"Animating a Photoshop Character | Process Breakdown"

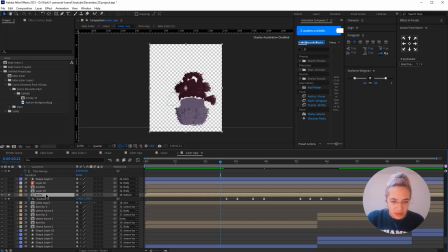[3:56]
gonna isolate it so i can show you what i did initially i printed the the like the this bottom part of the body with the upper part of the body and i had just one animation but um i found out that it looks a bit weird and a bit robotic so that's why
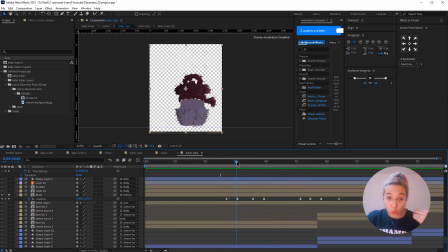[4:12]
I wanted this upper part of the body to move a bit more than the other part so that we have this very cool bounce effect and a little bit of a cartoony effect to this character.
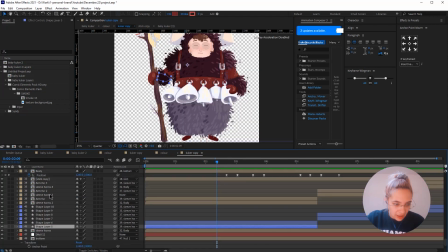[4:26]
Once I created this little bounce I then wanted to animate the bows.
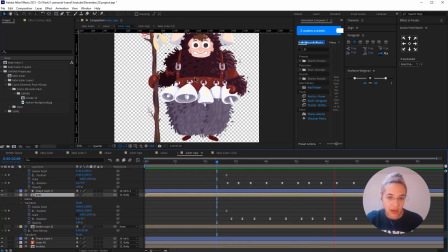[4:32]
I wanted these bows to move separately and because otherwise it would just it looked really really weird so So for the bells,
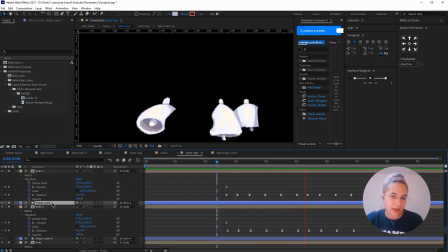[4:40]
I duplicated the file a bunch of times.
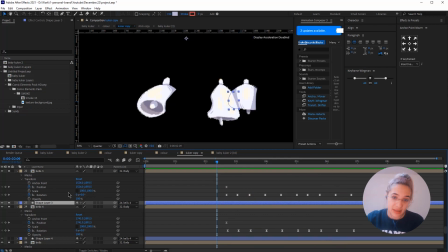[4:43]
I then created masks and then I added these little other shapes to kind of complete the bell.
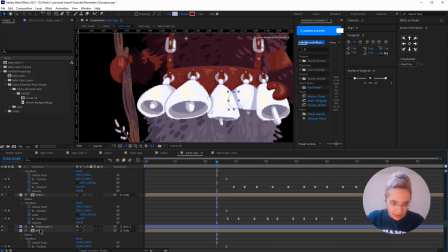[4:50]
When I had all these bells and the other elements,
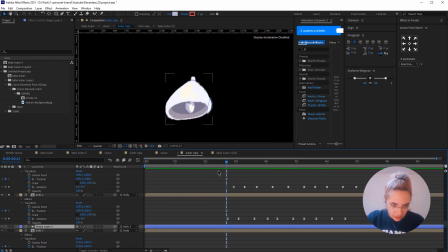[4:55]
I animated each bell
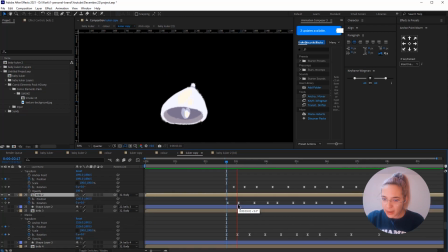[5:00]
by adding keyframes to the rotation.
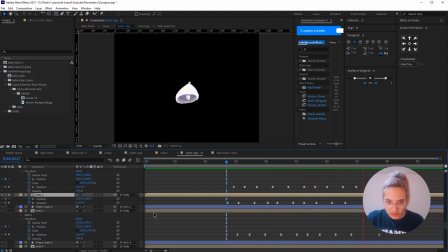[5:05]
And this is how it looks. So this is the animation of the bells.
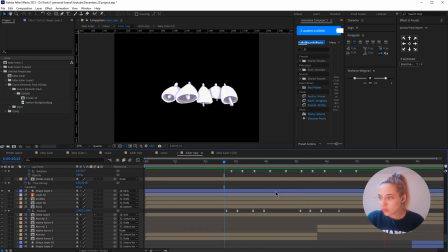[5:09]
Once I had my body animation and the animation of the bells, I animated the hand and the stick.
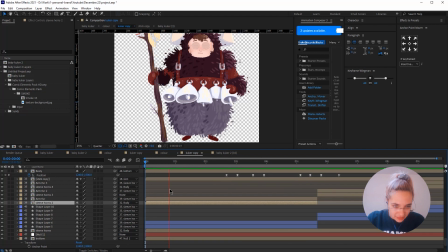[5:17]
Okay, so for the arm, I had a little bit of a challenge again because I wanted to parent the arm to the body, but it looked really weird, especially here when the body bounces.
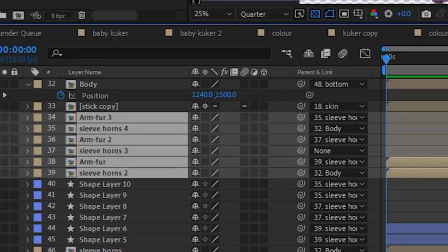[5:31]
It just looked really weird. and that's why i had to duplicate the arm three times and i'm gonna show you
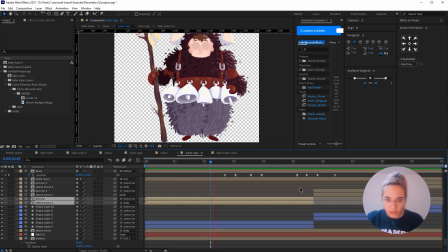[5:39]
why i did that so here like for the first part where he bounces like right here i parented the arm and the sleeve and the hand to the body however here with the big bounce i duplicated that
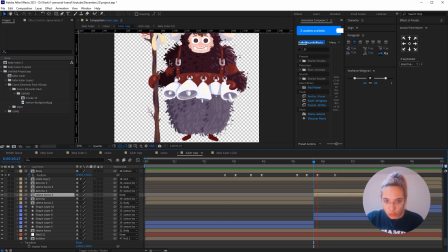[5:57]
and i didn't parent it to the body it just moves separately the reason why i did that was because it looked really like weird uh if the body if the if the arm moves with the body it just it just like created this very weird motion
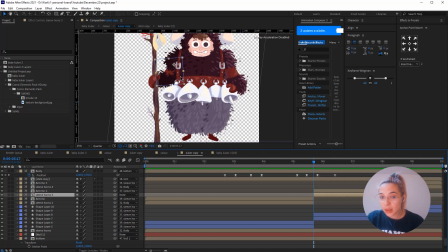[6:15]
because uh the the hand is printed to the arm and with the stick animation it just
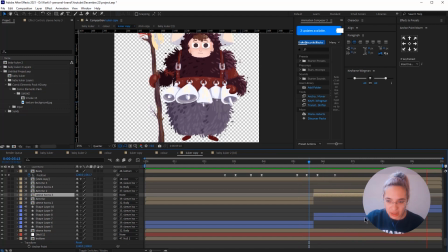[6:24]
it was following the body the bounce of the body and uh that was creating a weird movement of the stick because it was bouncing too and i didn't want it to bounce i just wanted to stomp and stay there so that's why i have i had to duplicate the arm and not not
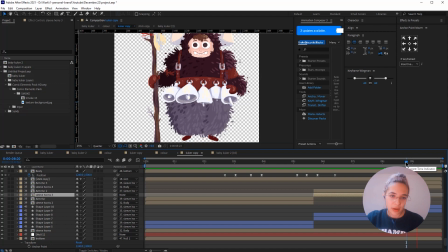[6:41]
parent it to the body basically and then here i parent it i just duplicated it again and i parented it to the body so i can have this
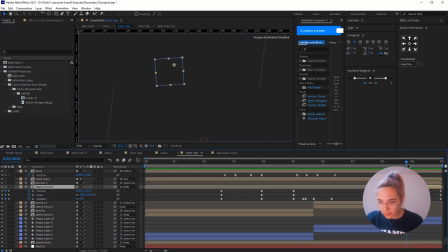[6:50]
loop and also there is this movement of the of the arm at the end uh because i w i wanted him to stomp and then
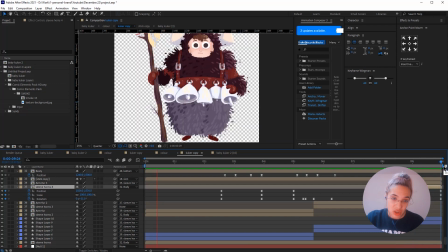[6:59]
uh pause for a bit and then i wanted him to return to his original position so that we have this uh so that we have a loop so but essentially here for the arm i animated the the rotation
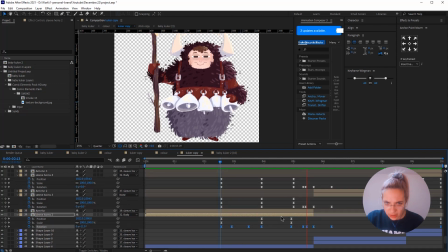[7:13]
so this is for the arm only and then at this part of the costume
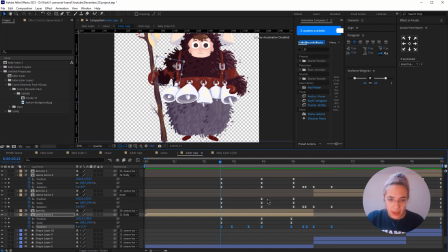[7:17]
is parented to the to the arm and the stick let me find
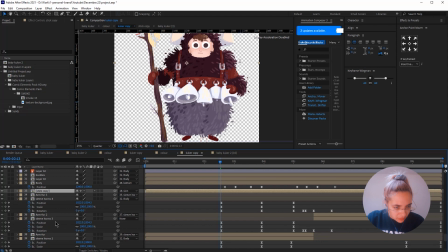[7:24]
my stick okay so the stick is parented to the hand yes
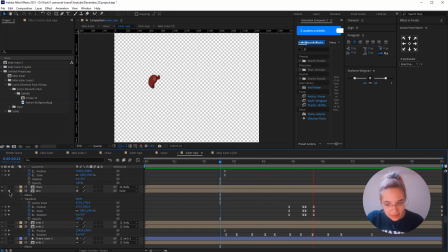[7:32]
and the hand fun fact the hand is not parented to the arm do you notice how this arm
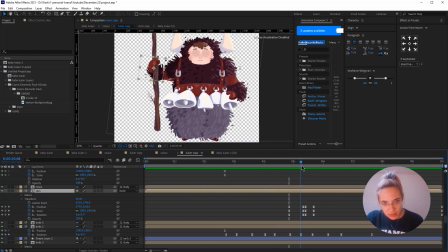[7:39]
moves up here so if I parent the the arm to
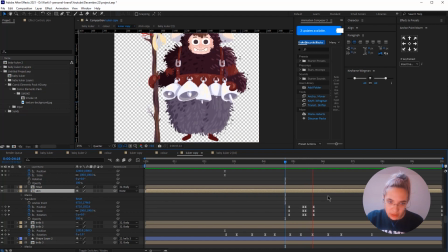[7:46]
the to the hand it would look again really weird because of the pop because of the bounce effect and i wanted to have this cool parallax motion here and so that's
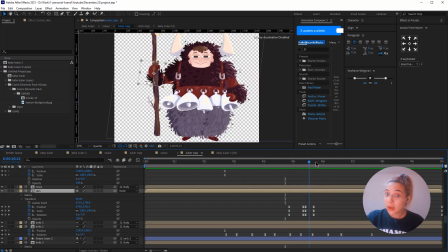[7:56]
why the hand is not parented to the uh arm nor
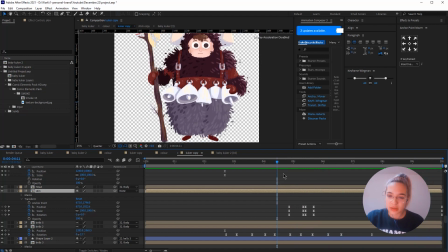[8:01]
the body it just moves separately and um the stick is just
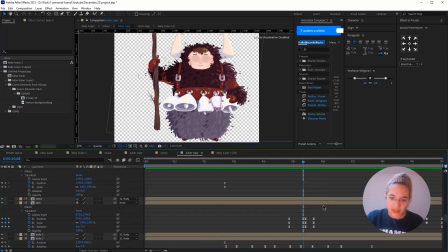[8:06]
parented to the hand because that was a separate layer so remember that like this
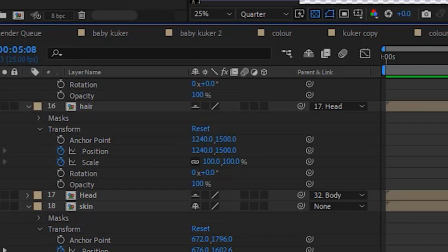[8:11]
like the hand here is on a separate layer and that gave me the freedom to just move
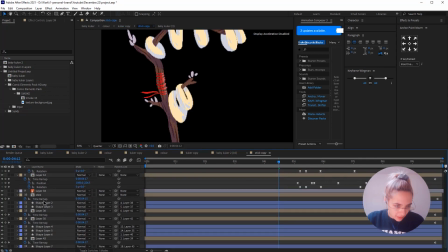[8:16]
it separately so now for the stick as i mentioned all these elements on the stick uh were like kind of on
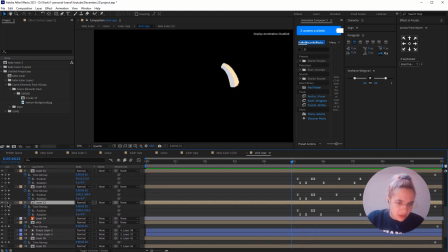[8:26]
i think they were on one layer and it's very similar to the way i created the bows i just masked them and then i animated them separately
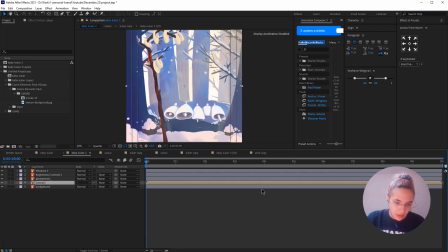[8:34]
um following the movement of the arm and the hand and the stick obviously and the body as well so that's why you always start with the
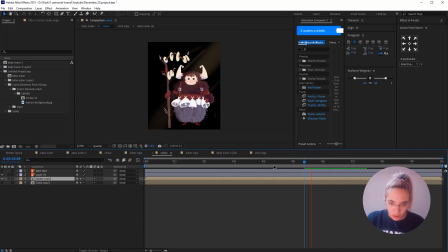[8:43]
body so you know when to animate what after that i had this animation i animated these elements here uh and then i also had the uh the
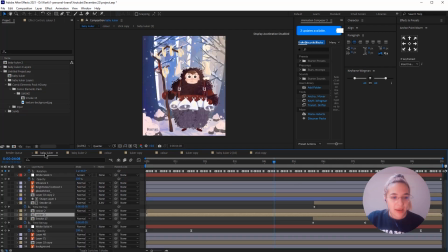[8:54]
animation of the body and the bells and uh i went back to the original file with the background and everything and i added these elements here so for these elements i uh just uh used like um something that i
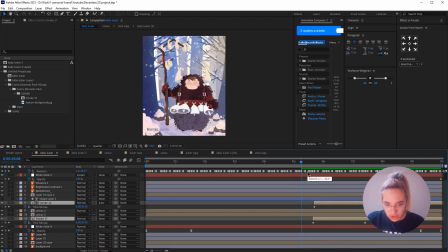[9:09]
created for another video and so i just used it it's basically just a smoke animation it was created frame by frame and then uh also something interesting here
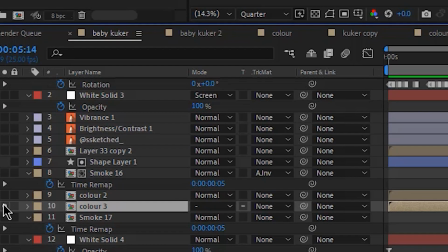[9:20]
is that i added one additional element so it looks like the
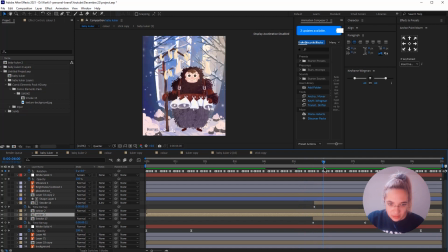[9:25]
stick is kind of like stomping behind this little um thing here on the ground uh and i think it just looks more natural that way the next thing that I did was
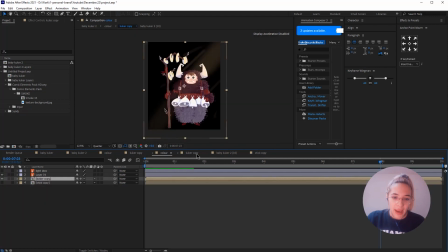[9:39]
to animate the face of this character and as I mentioned at the start I wanted to make him look a bit
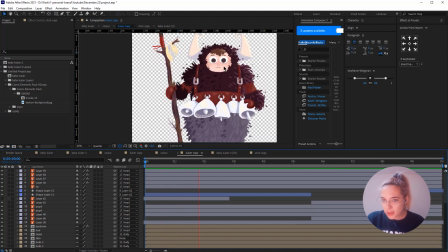[9:45]
silly and the way I did that was to create this blinking
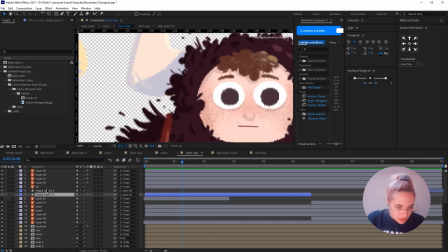[9:51]
animation so for the blink I just did something very very very very easy so I
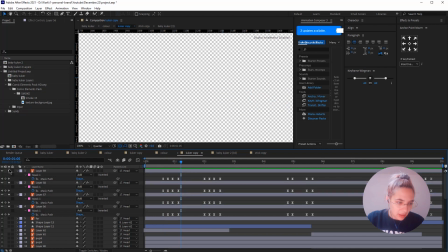[9:56]
created two circles I duplicated the the eyes and then I created one shape so this is this shape this is a mask shape shape and I animated the the mask path and then I duplicate it again and created this eyelid and then I duplicated the
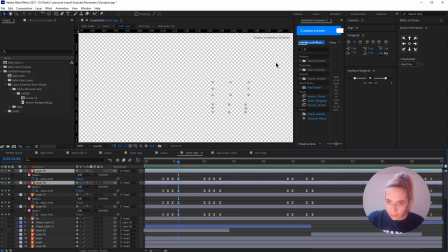[10:14]
two eyelids and move them here that's the blinking animation yeah
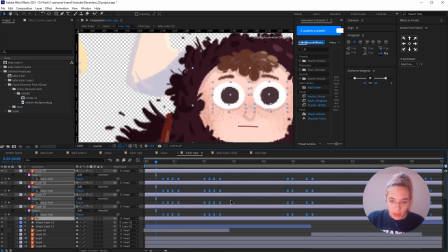[10:20]
it's pretty simple and then I also separated and masked the
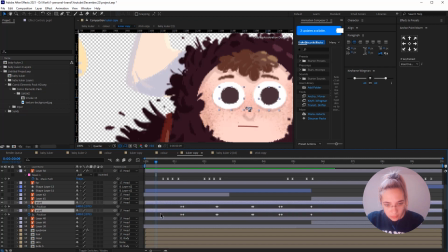[10:27]
pupils and they move a little bit too one quick tip for me